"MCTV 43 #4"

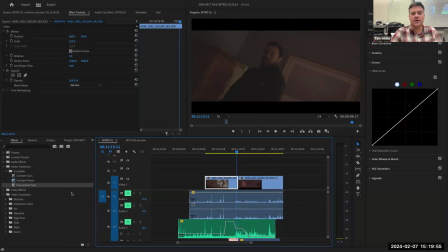That is he actually a fade to black. Okay, so a fade to black is where one, and look, we actually have in here a bunch of different types of I'm going to go into dissolves, and I'm going to do a dip to black right here, which is actually going to fade to black in between the two images. Watch what happens.
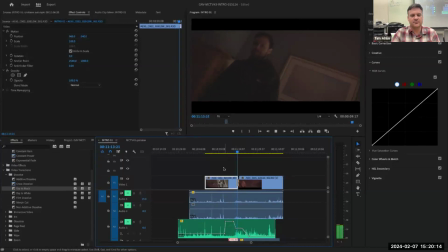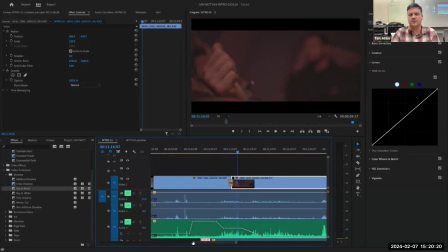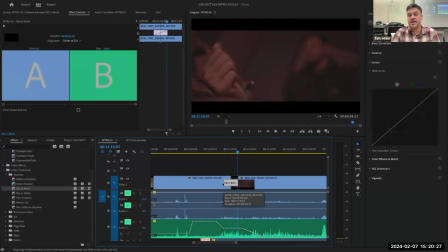Yeah, no, this is here. We can actually like make it, this is like the most convenient way.
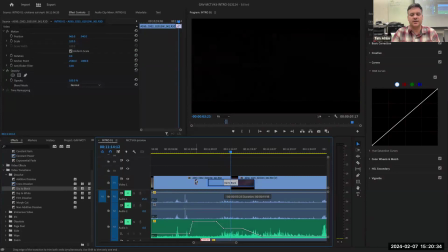And look, the longer we make it, we just click on the edge and we can drag it out. We can make a really slow fade to black. I really didn't think fade to black was going to be the first one that we picked, or spin dissolve,
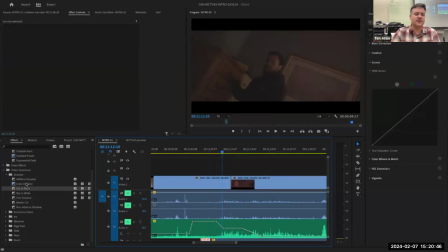but the normal one is called a dissolve, right? This is a cross dissolve. So a cross dissolve is a fade between one image and another. This is the most common transition outside a normal cut, is a dissolve.
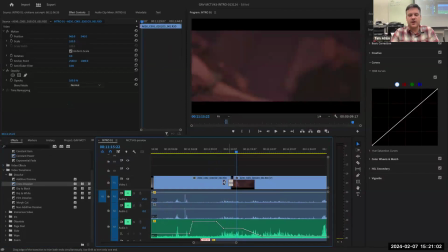What does a dissolve represent in filmmaking? Just narratively. That looks kind of cool, but a dissolve is a passage of time. So when we use that to tell a story, we genuinely use it to say like time elapsed, right?
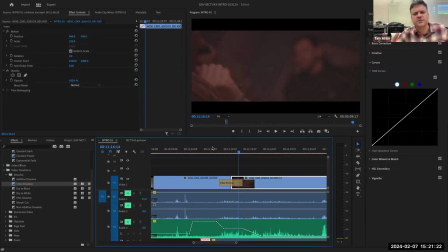Jump cuts kind of keep us in the scene, but if you use a dissolve, now straight cuts or straight edits are really the 90% of what you're going to be doing. These dissolves are intentional. The dip to black can be effective. A cross dissolve can be effective.
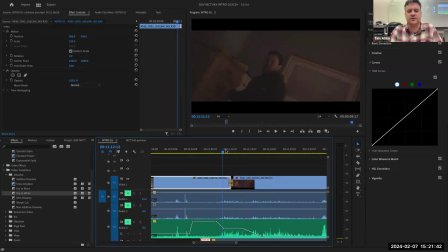Look, we have a pre-built dip to white. This is like when Harry Potter died and he finds Gandalf at the station. Here we go. Oh my gosh. Oh, look, I woke up. I went to heaven. You could dip to white.
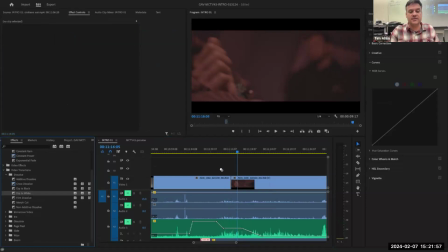We can actually, what's fun about these dissolves too is
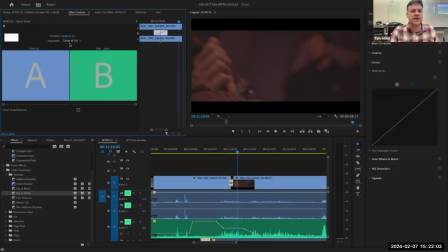we can actually go in and change where the edit starts or begins. More about that in the future, but we can actually build a dip to any color if you want. So dip to red, dip to, I'm just naming colors now, purple, you understand.
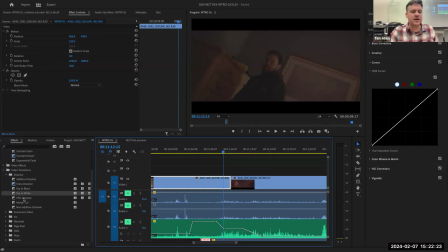Yes. There's some other dissolves in here that we'll talk about in the future, but pretty much play around. They're pretty much like the difference between an exponential fade and a constant power as far as like that.
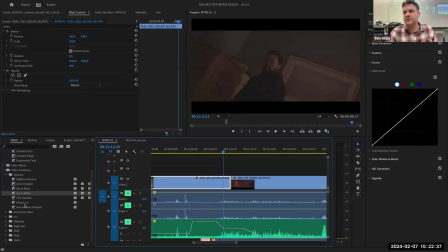Morph cut, you're going to use if you're interviewing and you're trying to hide an edit. It's almost never works. But let's talk about some of these other transitions. Who can tell me, anybody know what a wipe is? Yeah, anyone see Star Wars? Here, let's check out a wipe.
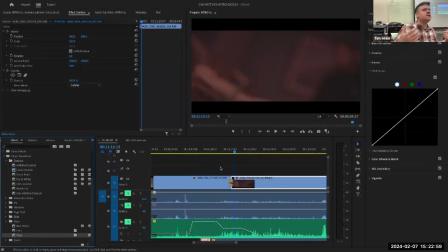Again, another passage of time, really used in old filmmaking, not used as much. What's fun about the wipe, though, is the wipe we can click in here,
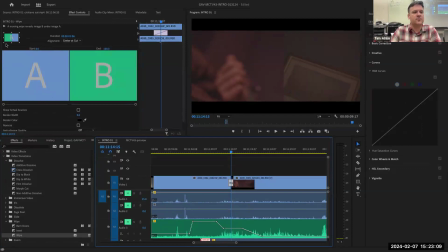and in our effect control of the dissolve, we can actually change where the direction the wipe comes from. Right now, it's right to left. Geronimo never brought your headset, huh? But you can tell them at time. Oh, okay, great. All right, look, I changed the direction.
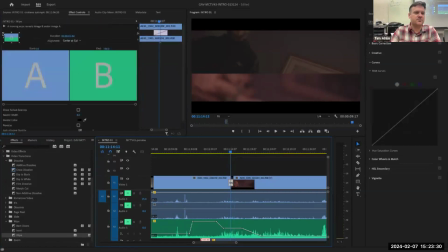Now it's fading up. Or I can go in and just by choosing the arrows around here, I can make it wipe diagonally.
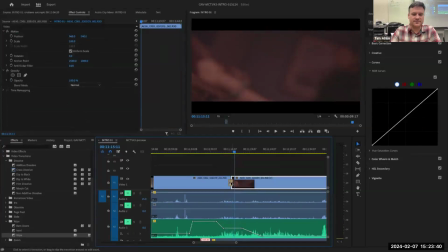Pretty cool, huh? All right, that's a wipe. All right. Check this one. Check out this type of wipe. It's called a barn door. Oh, look, and it's red. It wants to render.
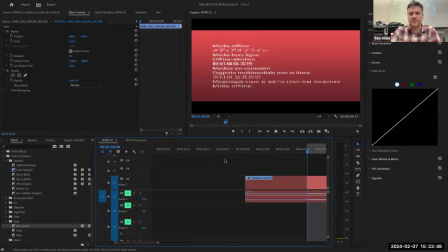So I'm going to hit, oh.